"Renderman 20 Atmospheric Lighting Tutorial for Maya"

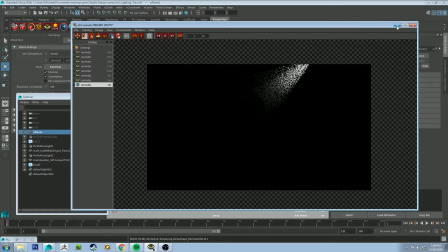(3:52)
Now the reason for this is that the density of the volume is too high
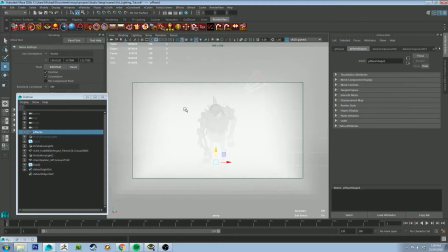(3:59)
and you can see even in the preview that it's quite high. and there's a couple of ways you can fix this the quick and cheap way is just to
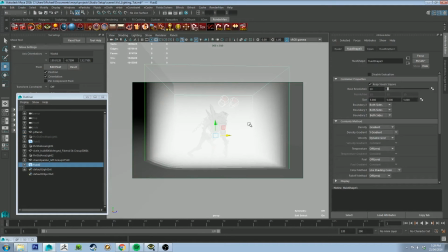(4:07)
it's just to grab the thing that you actually want to grab which is this guy here just move it back
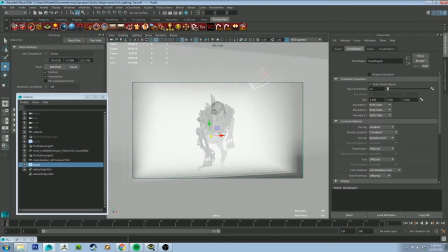(4:11)
so there's less space between him your model and the edge of the box that way there's there's less particles that are being lit up
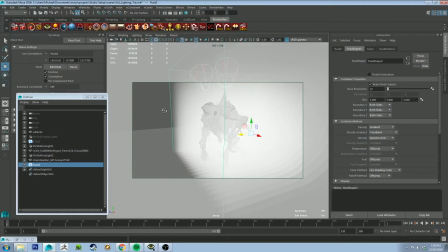(4:21)
and blocking your view of him now this might
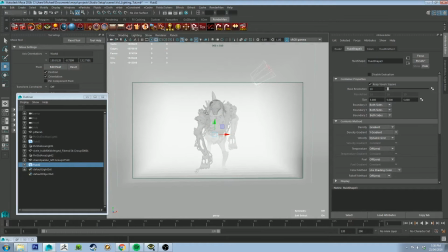(4:26)
not always work for your particular situation this is like a pretty basic render there's not a lot of stuff going on I haven't built up an environment or anything like that so this may not work for you but this is one way to sort of think about it as well if you want to have it quite dense so the background's obscured but you're still getting like a
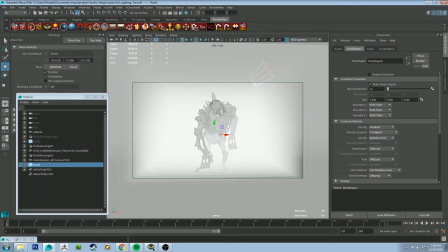(4:45)
pretty good look at your character this is one way to cheat it but the better way to
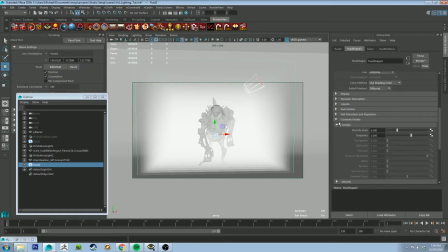(4:50)
do it is you go down to contents detail and density this is where you can play with the density of the volume primitive. So it's on 0.5 at the moment and obviously that's quite high.
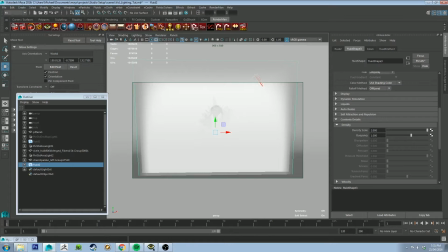(5:08)
If you bring it up it's going to make it almost completely opaque and make your renders take even longer and then if you bring it down to zero obviously you won't better see it.
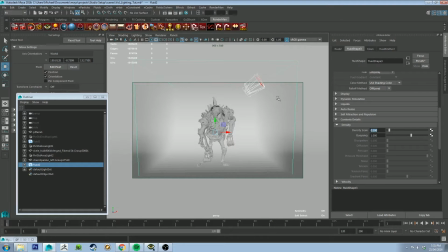(5:17)
So I think when I was testing this I just used 0.1.
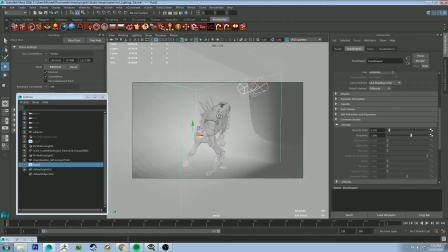(5:22)
I'm actually going to move this forward a little bit as well just so i get a little bit more in um
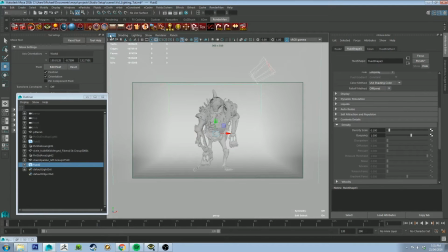(5:27)
and then we'll give this guy another render just line the camera up a little bit and actually hot tip um make a quick camera bookmark there you go and then we'll click render then we'll see how he looks now
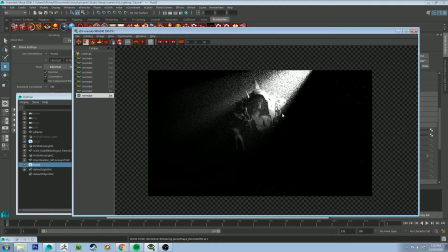(5:47)
okay so um yeah at like a pretty low sample right that took about a minute minute and a half to render um and we're getting a little
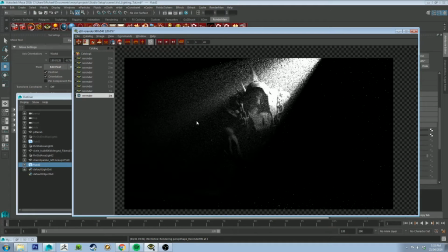(5:54)
bit better there um you're getting some of that nice sort of fall off in the shadows um in the atmosphere there which is sort of like
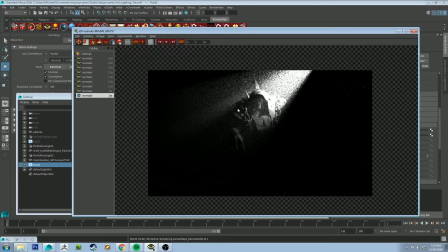(6:02)
if you're looking for those god rays sort of like lighting setups this is what you're looking for these nice shadows being cast in the atmosphere on the opposite side of the light um spotlights are obviously the like one of the better light sources to use if you're just using a standard area light
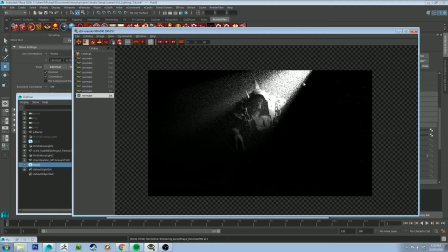(6:18)
it's going to just light up the whole scene basically and you're not going to get this nice cut on the edge of that of the light source so I'll get into the lighting in a second but I just want to point out that obviously I'm still not getting a ton of information there
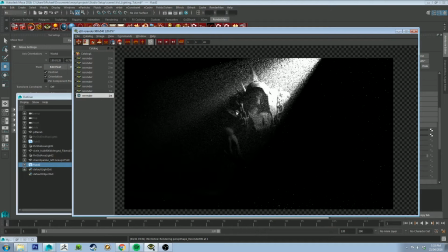(6:34)
so I could actually add in some more lights or just turn the lights around or whatever but I'm going to leave this up to you to play with so you can sort of just play and figure out how you want to light just seeing how you want to do your guy but um
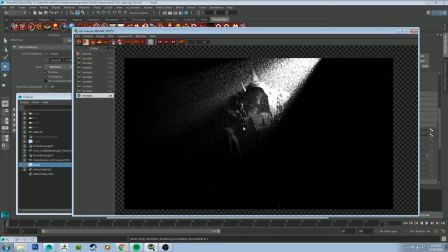(6:47)
if you're looking to do something kind of spooky with just a limited bit of lighting this is a pretty good place to start and you can see it's quite effective you get some nice contrast in
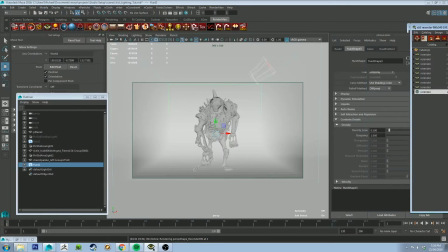(6:55)
there as well and yeah so let's have a look at the lights um spotlights are really great
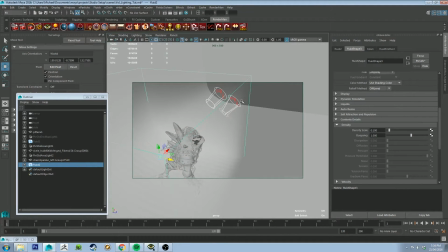(7:04)
um in my you get a lot of control with them and they allow you in this particular circumstance
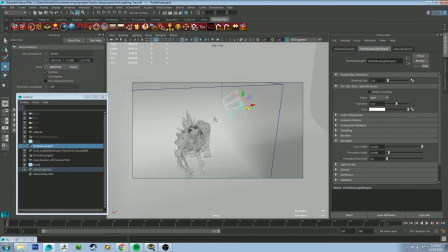(7:10)
to do quite a lot to control where the light's hitting and how much of it's hitting.
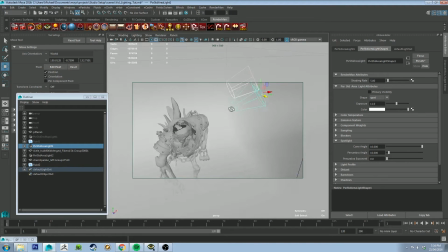(7:18)
So I've got two spots the the main one that you're seeing is this one that's in the front that's the one that's hitting
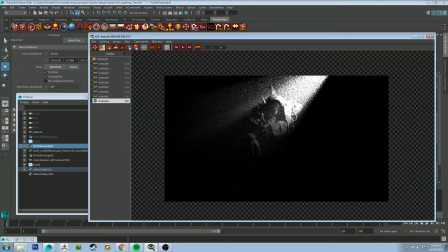(7:25)
on the right hand side here and it's just giving that hard white illumination and you can see it coming down here with the main light and then the penumbra on the outside of it and I'll explain what that is in a moment
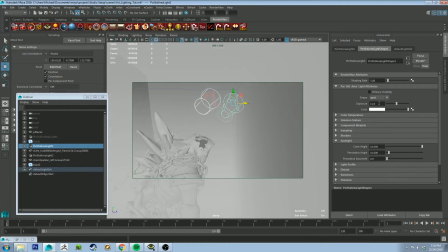(7:37)
but for now just quickly show you my settings we've got the exposure set to 11 which is quite high it needs to be fairly high to pierce all that atmosphere the color is white you can
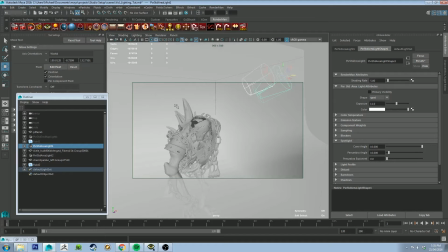(7:47)
change the color i'm doing this black and white just because it's like i said it takes a long time to render so the more polygons you got the more things that you have to deal with i haven't even uv mapped this guy or anything like that he is actually quite a high poly model but i just wanted something that was sort of thematically appropriate for this
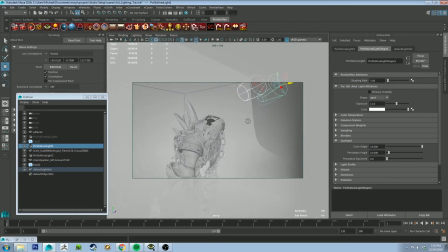(8:06)
one but yeah your basic setting with this is on the spotlight if you bring if you come down to spotlight you've got your cone angle which is just basically degrees so if I hit 90 you can see it gets
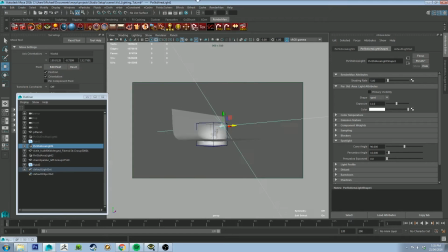(8:21)
really wide
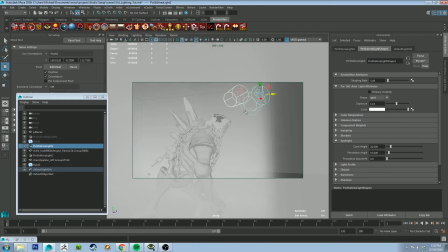(8:23)
if I hit something like 20 you can see it actually affects the way it looks there's like an actual model of the spotlight which
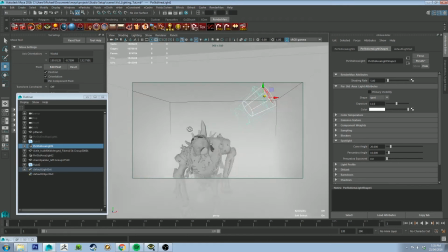(8:30)
is really cool for visualization it gives you an idea of where you're pointing and stuff as well and just sort of a rough idea of like how
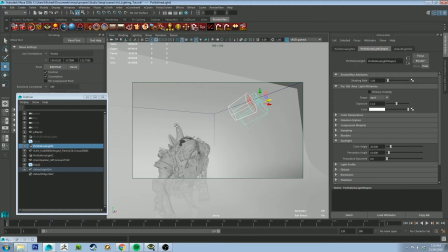(8:37)
wide how wide an angle of the light your model is going to be receiving so this front one is fairly narrow it's just set to 10 and the penumbra angle is set
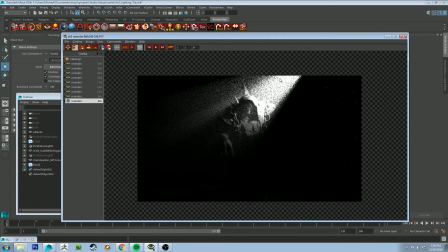(8:47)
to 10 as well so the um the umbra is the main source of light coming from the the spotlight so this hard white light coming out here this is the umbra and then on the outside of that there's a dimmer sort of light and that's actually the light bouncing off the
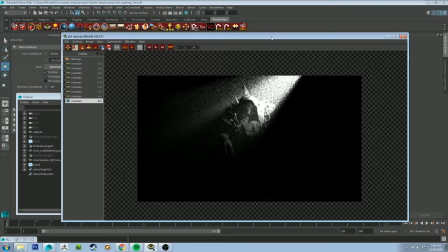(9:05)
inside of the cone and then being shot out and that's called the penumbra so if those angles in Maya are the same then
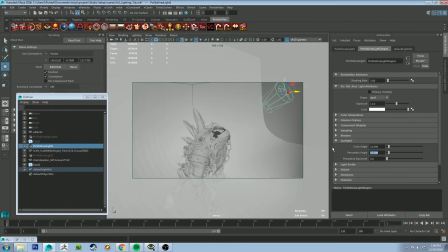(9:14)
you won't see the penumbra if you raise that to say 15 degrees you'll see the penumbra outside of the umbra but for now that's not super important so
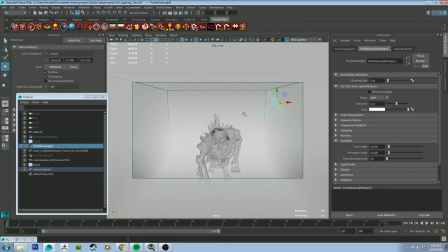(9:24)
this for this front light I just actually wanted I just
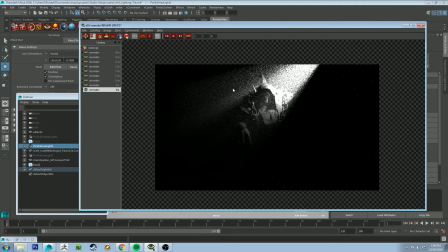(9:30)
wanted this basically this main light with with not too much penumbra and then on
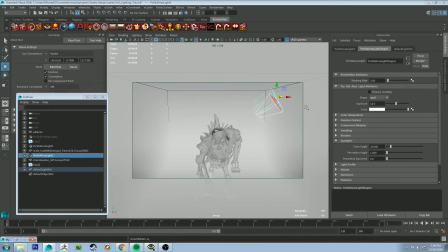(9:35)
this backlight I'm using this as a fill light basically it's got a
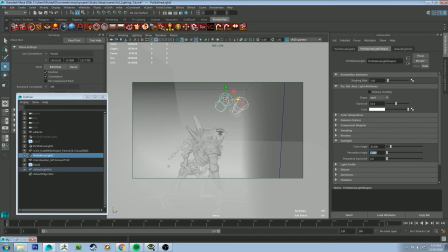(9:40)
it's got a wide cone angle and no penumbra essentially and it's slightly less bright and you can see it's just hitting the back side of him and to illuminate that and give me some more information on the model because this
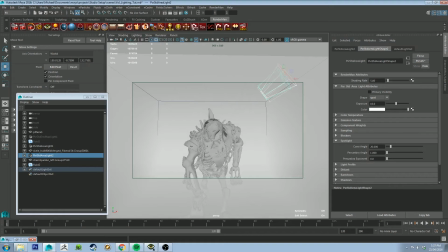(9:55)
guy's got a big spiky back so I wanted to get some of that silhouette in there as well this is obviously not the best composition ever but just for as an
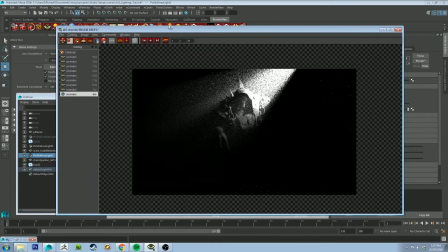(10:03)
example to sort of get you going I thought it would be a good one I'll also talk about another render that I've
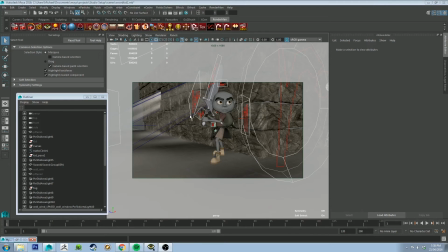(10:10)
done using a different technique okay so here is a scene that I rendered a couple of weeks ago it's obviously a much more complex
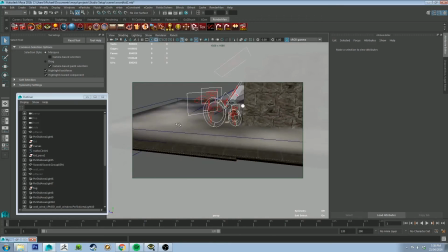(10:19)
scene I've set up actually an actual environment you see that I've got some fog on the floor and then I've got these light rays coming through the window